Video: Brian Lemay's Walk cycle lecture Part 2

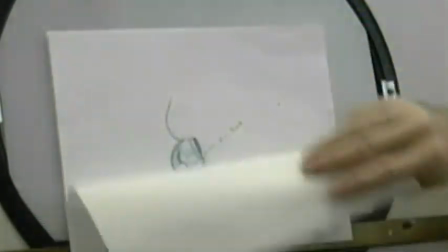24:37 Now here's where it's starting to reverse direction and come forward, but we still want the head to be going back.
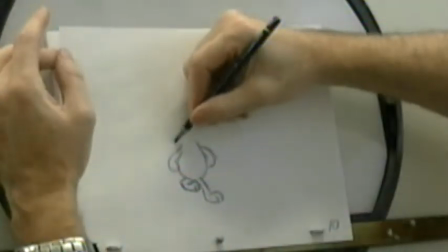24:42 So again, just very lightly drawing this in here.
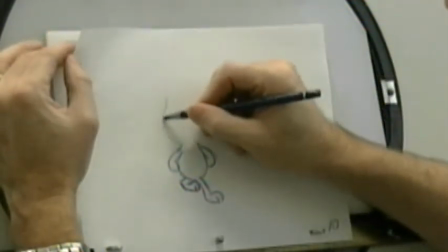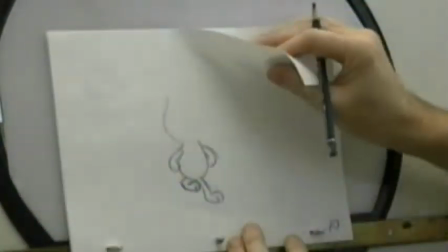24:51 I still want it to go back, so it's slowing into that position there.
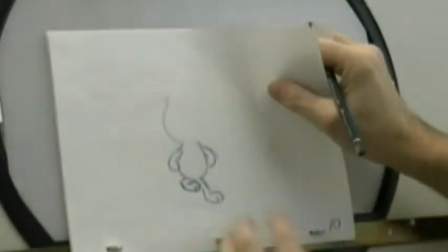24:57 Okay, and now it's going to start to pull forward, delaying by 2 drawings.
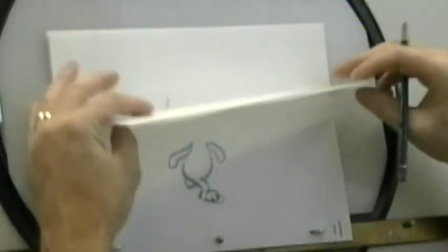25:03 9, 10, 11. 11 is 2 drawings after. So now I'm going to start to pull it forward.
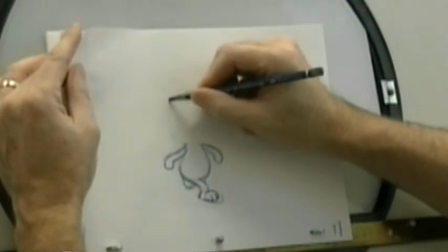25:07 So this part here will start to come forward, and I'm going to keep this back part here slightly closer to it, again to get that overlapping action.
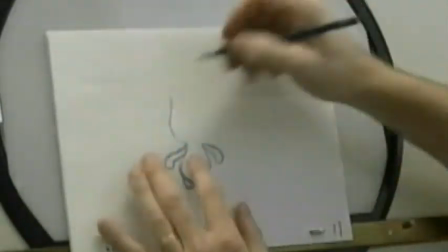25:16 Okay, so now both lines are coming forward in this direction here.
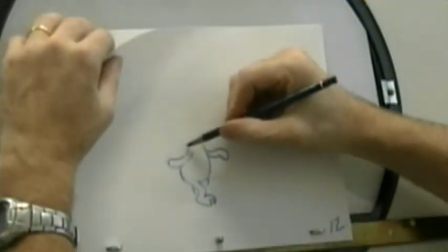25:25 Now it's coming forward, so again just lightly drawing it in here.
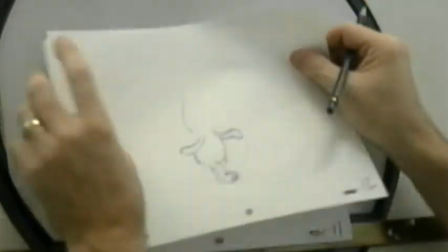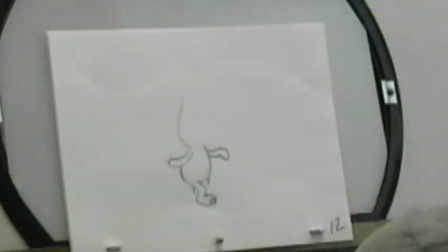25:37 I'll probably have to do some modifications on it just to get it to match in.
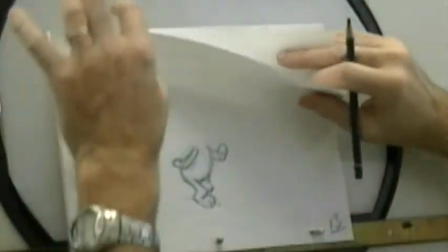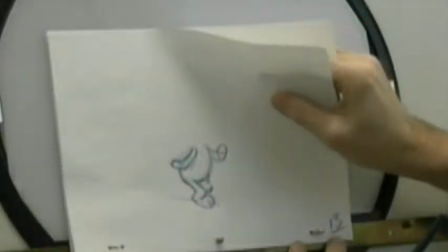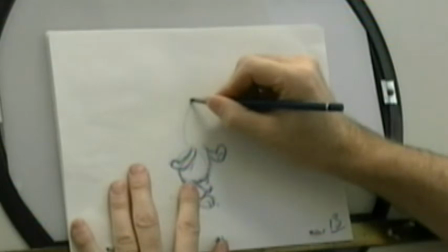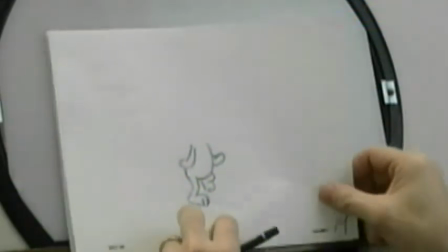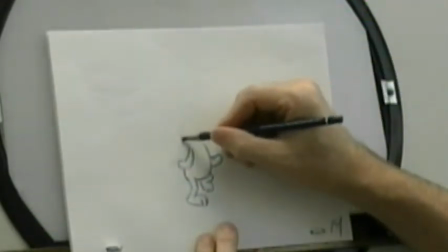26:09 Now the body's starting to come back. So here's now where I want to reverse the direction on this part here, but keep this part up at the top going forward slightly.
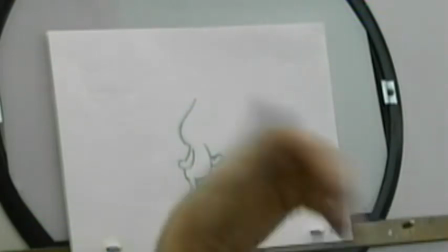26:17 This is seaweed action. It's just a stiff seaweed. And then 15 is now where everything kicks back.
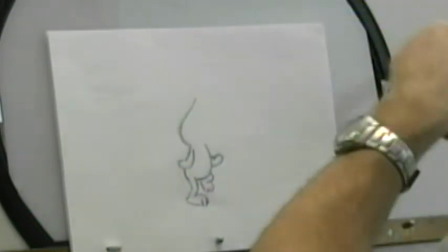26:25 13, 14, 15, 2 drawings after.
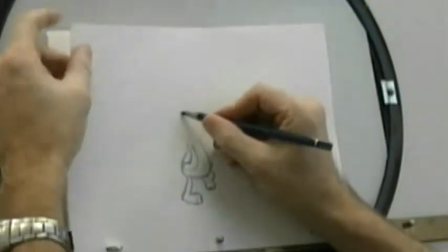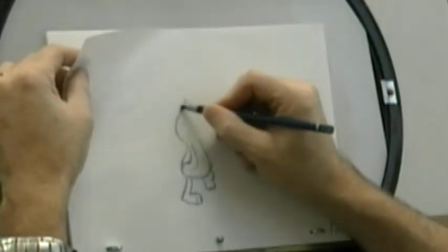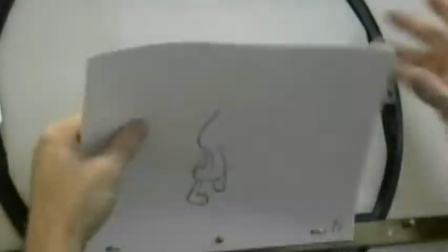26:37 Okay, so let me just take a look at how these are working now.
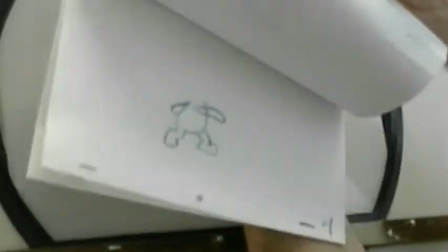26:41 So remember the first 1, 2, 3, 4, 5, 6 starts on 6, so there's the head there, 6.
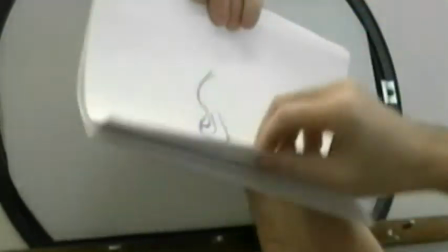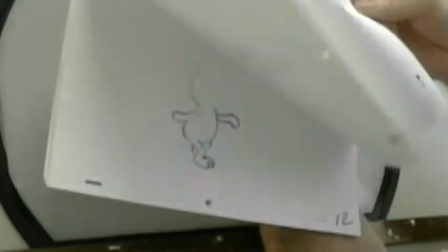26:55 See how it's delaying there? You know, it's slightly hard to see, but it's there.
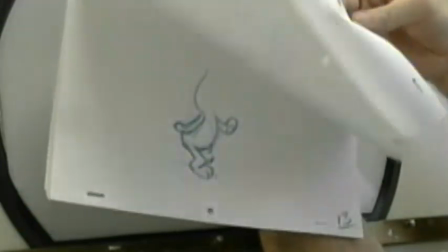27:02 It'll be easier once I do a pencil test of it. It actually looks like,
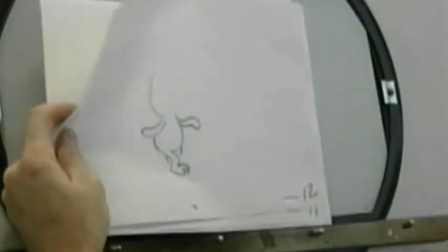27:09 I think on this drawing here, number 12, what I need to do is just delay that top a little bit more.
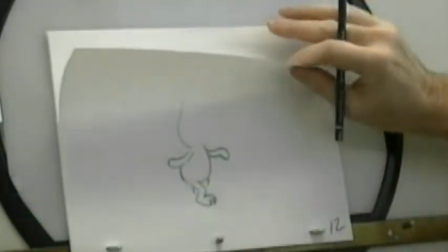27:16 I'm making the top move too fast forward from here to here. Between these ones here, it's just moving forward too fast.
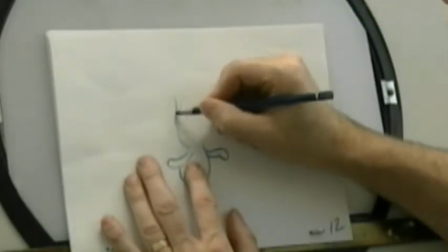27:24 So what I'm going to do is I'm going to modify the line so it's there instead.
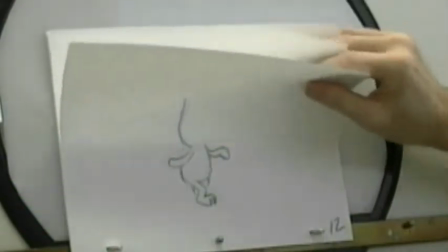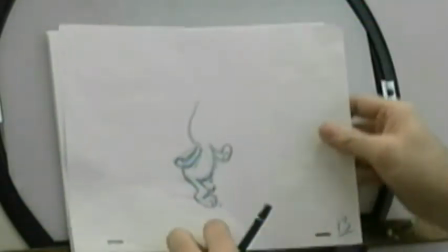27:35 That's better. And then I'll probably have to modify 13 as well because it'll jump too far.
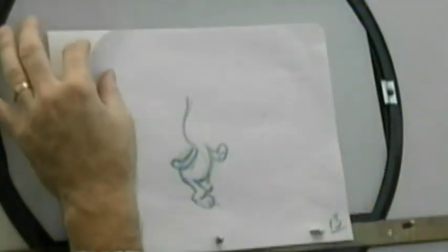27:40 Yeah. Just pull it back to there. And then 14 I allow it to go over.
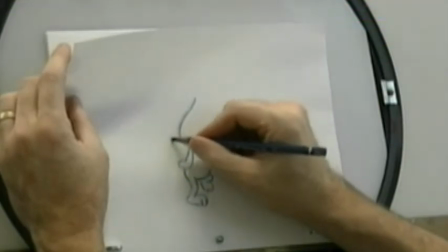27:49 So the bottom part is now going back in this direction, but the top is going over in this direction here.
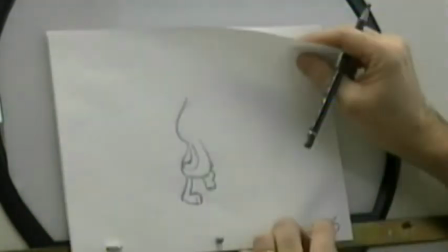27:57 And then what I really need to do, in order to make this absolutely right,
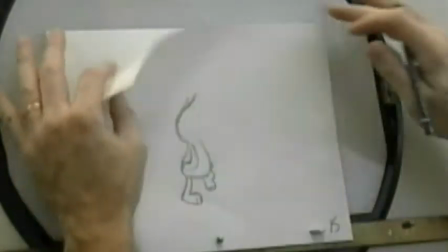28:02 is pull this drawing here, this line over here, more over there. So it's sort of hugging to where the top of the line is.
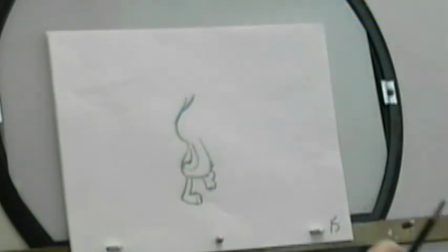28:14 So that would work better there. Okay. So then on 16, I'm coming back.
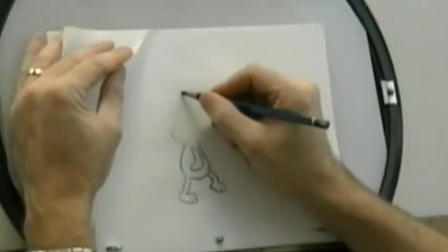28:21 Everything's coming back in this direction. I know I'm losing the volume on the line here.
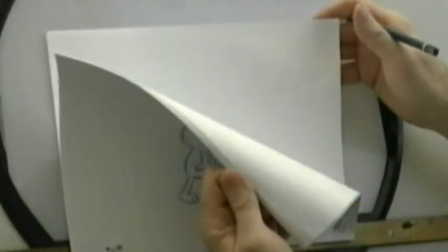28:29 And then we go back into number 1. This will all make sense when I shoot it as a pencil test.